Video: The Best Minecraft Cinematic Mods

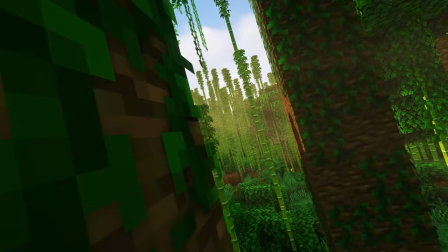0:00 Minecraft is one of the most popular games of all time, not just due to the gameplay, but also due to its creative potential.
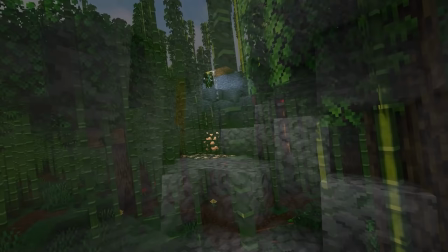0:08 It's limitless.
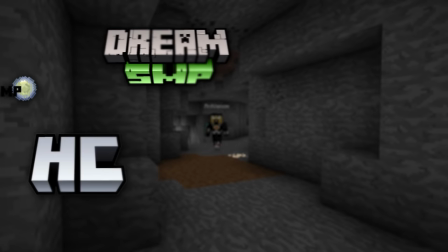0:10 If you've been around for as long as I have, you'd know that many creators of Minecraft content have ventured into dramatic storytelling in one form or another.
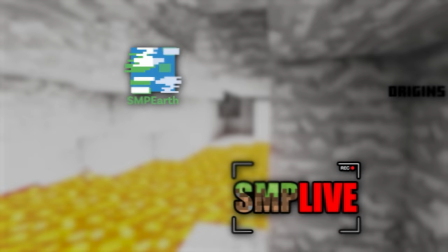0:19 From SMPs to roleplays, this format has become incredibly successful over the past few years,
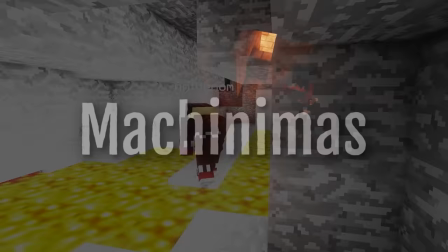0:25 but one in particular is quite a standout. Machinimas.
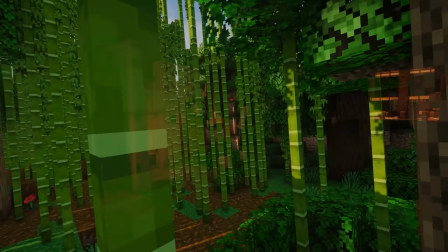0:30 If you haven't heard of machinimas, they are essentially movies, or TV shows, shot within the boundaries of a video game.
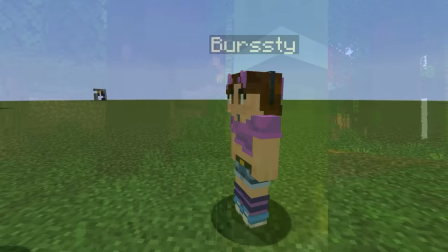0:38 In the case of Minecraft, this can be done without the use of mods by just setting up a scene and pointing your camera at whatever is happening.
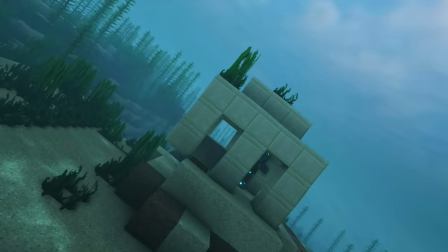0:46 With the use of mods, however, a vast ocean of possibilities emerge.
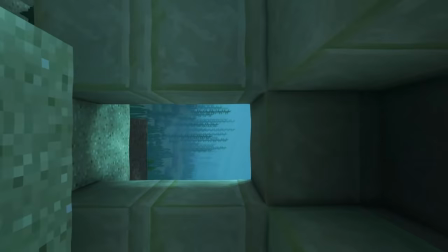0:51 Minecraft is one of the most flexible games of all time, not just for modding, but for applying your own aesthetic and style as well.
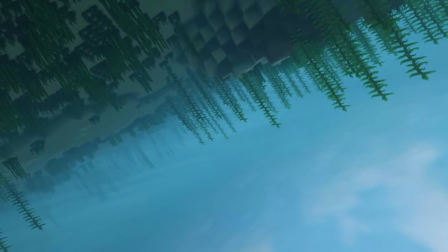0:59 But just how deep does this rabbit hole go now?
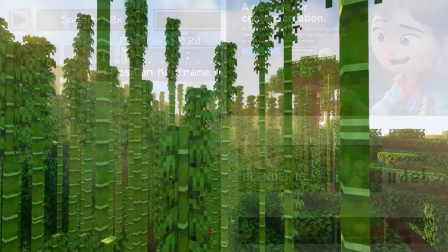1:04 Can cinematic creations made purely within Minecraft rival the flexibility of full-scale 3D animation?
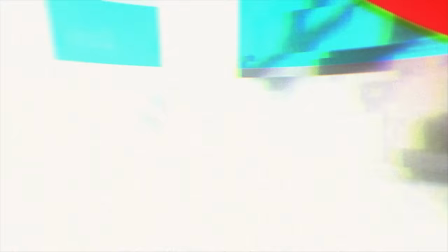1:11 Well, we're certainly closer than we've ever been before. So let's go ahead and let's dive on in.
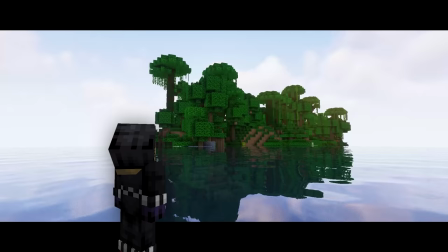1:23 All of my videos include cinematics at this point. In fact, it's what you're looking at right now.
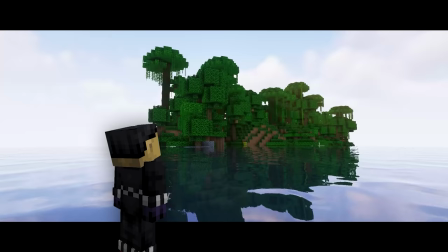1:28 It involves movements that just are not possible by normal players and are performed by having precise control over the camera and the subject.
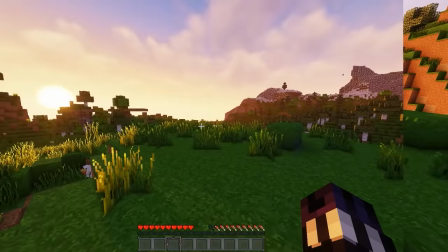1:36 In fact, it's pretty easy to tell the difference between a shot that's been taken by a player and a shot that's been programmed and played back.
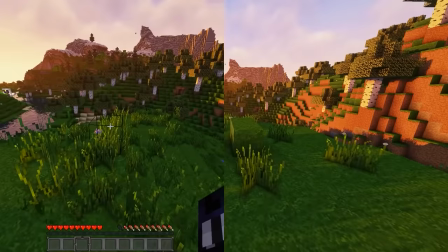1:44 A player's camera is not smooth, as it's being controlled by the hands of a player,
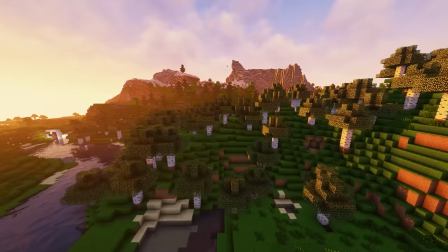1:49 and things like blocks and view bobbing cause it to feel distinctly organic. On the other hand, a camera programmed with keyframes completes its trip from point A to point B with predictable behavior.
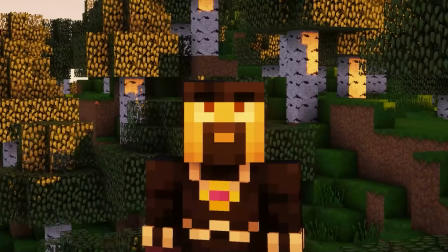2:01 If you want to know how hard this would be to do as a regular player without modifications, think about it this way.
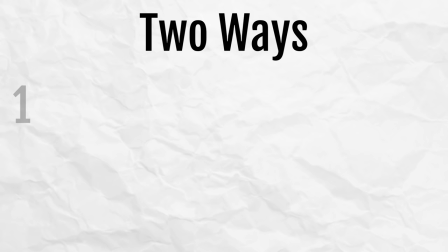2:08 If you wanted to draw a straight line, there are two ways that you could do it. One, the likely inferior method for people with shaky hands, is to do it freehand. This is obviously hard to do, and the result will end up looking distinctly human-made.
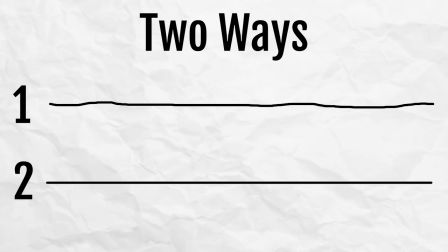2:24 The line is not straight. However, if you were to use a ruler or a line tool to guide your hand,
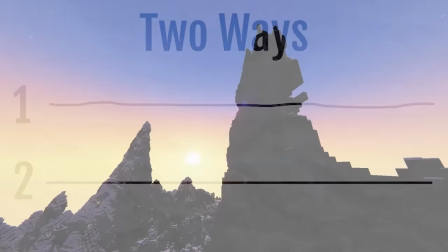2:31 you can make a perfectly straight line, giving you far more control.
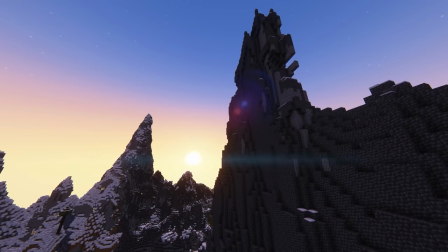2:36 This is why shots like this look so flawless with their movement.
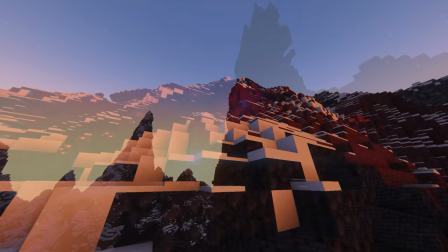2:40 The camera is able to infinitely replicate the same movements over and over and over again, and it can be changed in any way that you desire.
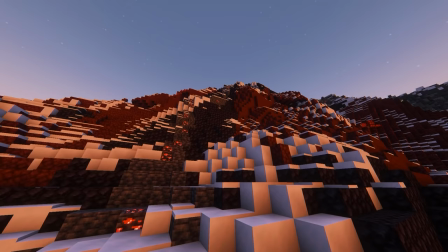2:49 Many mods utilize this concept in quite unique ways. The most popular example of this is called the Replay Mod.
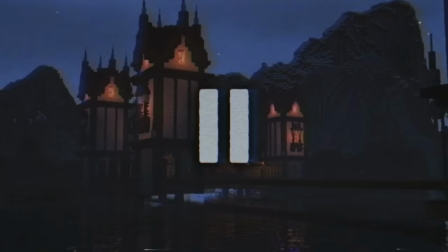2:56 Compared to other video editing software, Replay Mod allows for you to place position keyframes within the game itself using recordings taken directly from Minecraft gameplay that starts when you click Start Recording and ends when you leave the server or click Stop Recording.
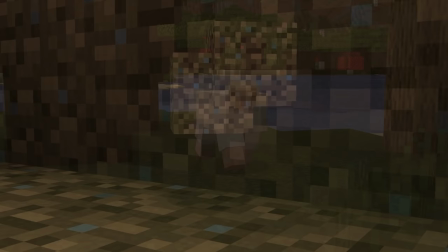3:14 It captures everything that happens around the player, including block data,
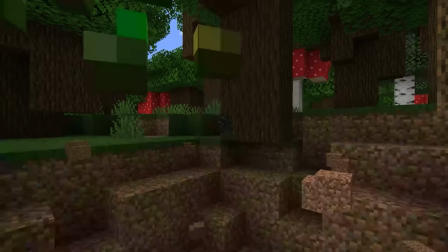3:19 particles, entities, and items, exactly as they occurred in real time. In fact,
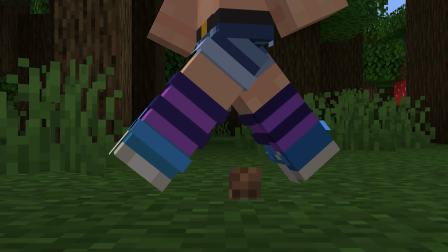3:25 you can even play these recordings in slow motion by extending the time keyframe so it doesn't occur on the second timeline in real time.
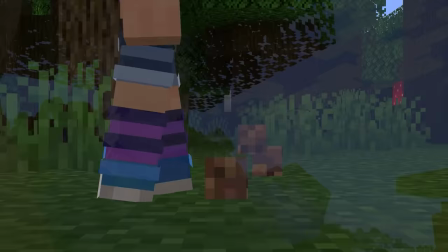3:33 It causes everything to change in speed all at the same time.
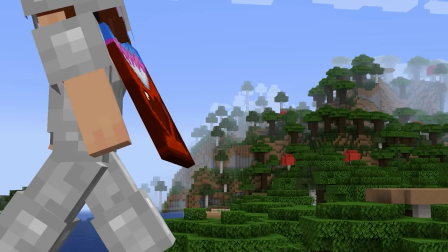3:37 You can slow down the swing of a sword, jumping, falling, running, and so much more.
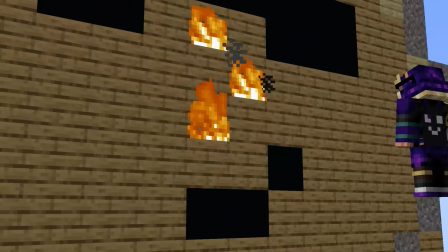3:43 It's so integrated that even the movements of the players and mobs are slowed down in kind without any sort of visual distortion or glitching.
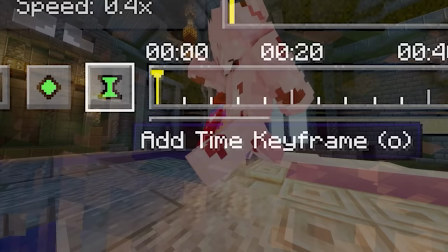3:52 This time keyframe is used by quite a lot of YouTubers, especially PvP YouTubers,
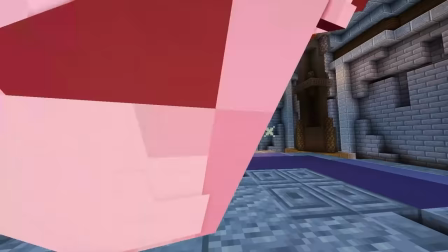3:58 who use slow motion to accentuate their fights, often set to music and edited with lots of transitions and visual elements.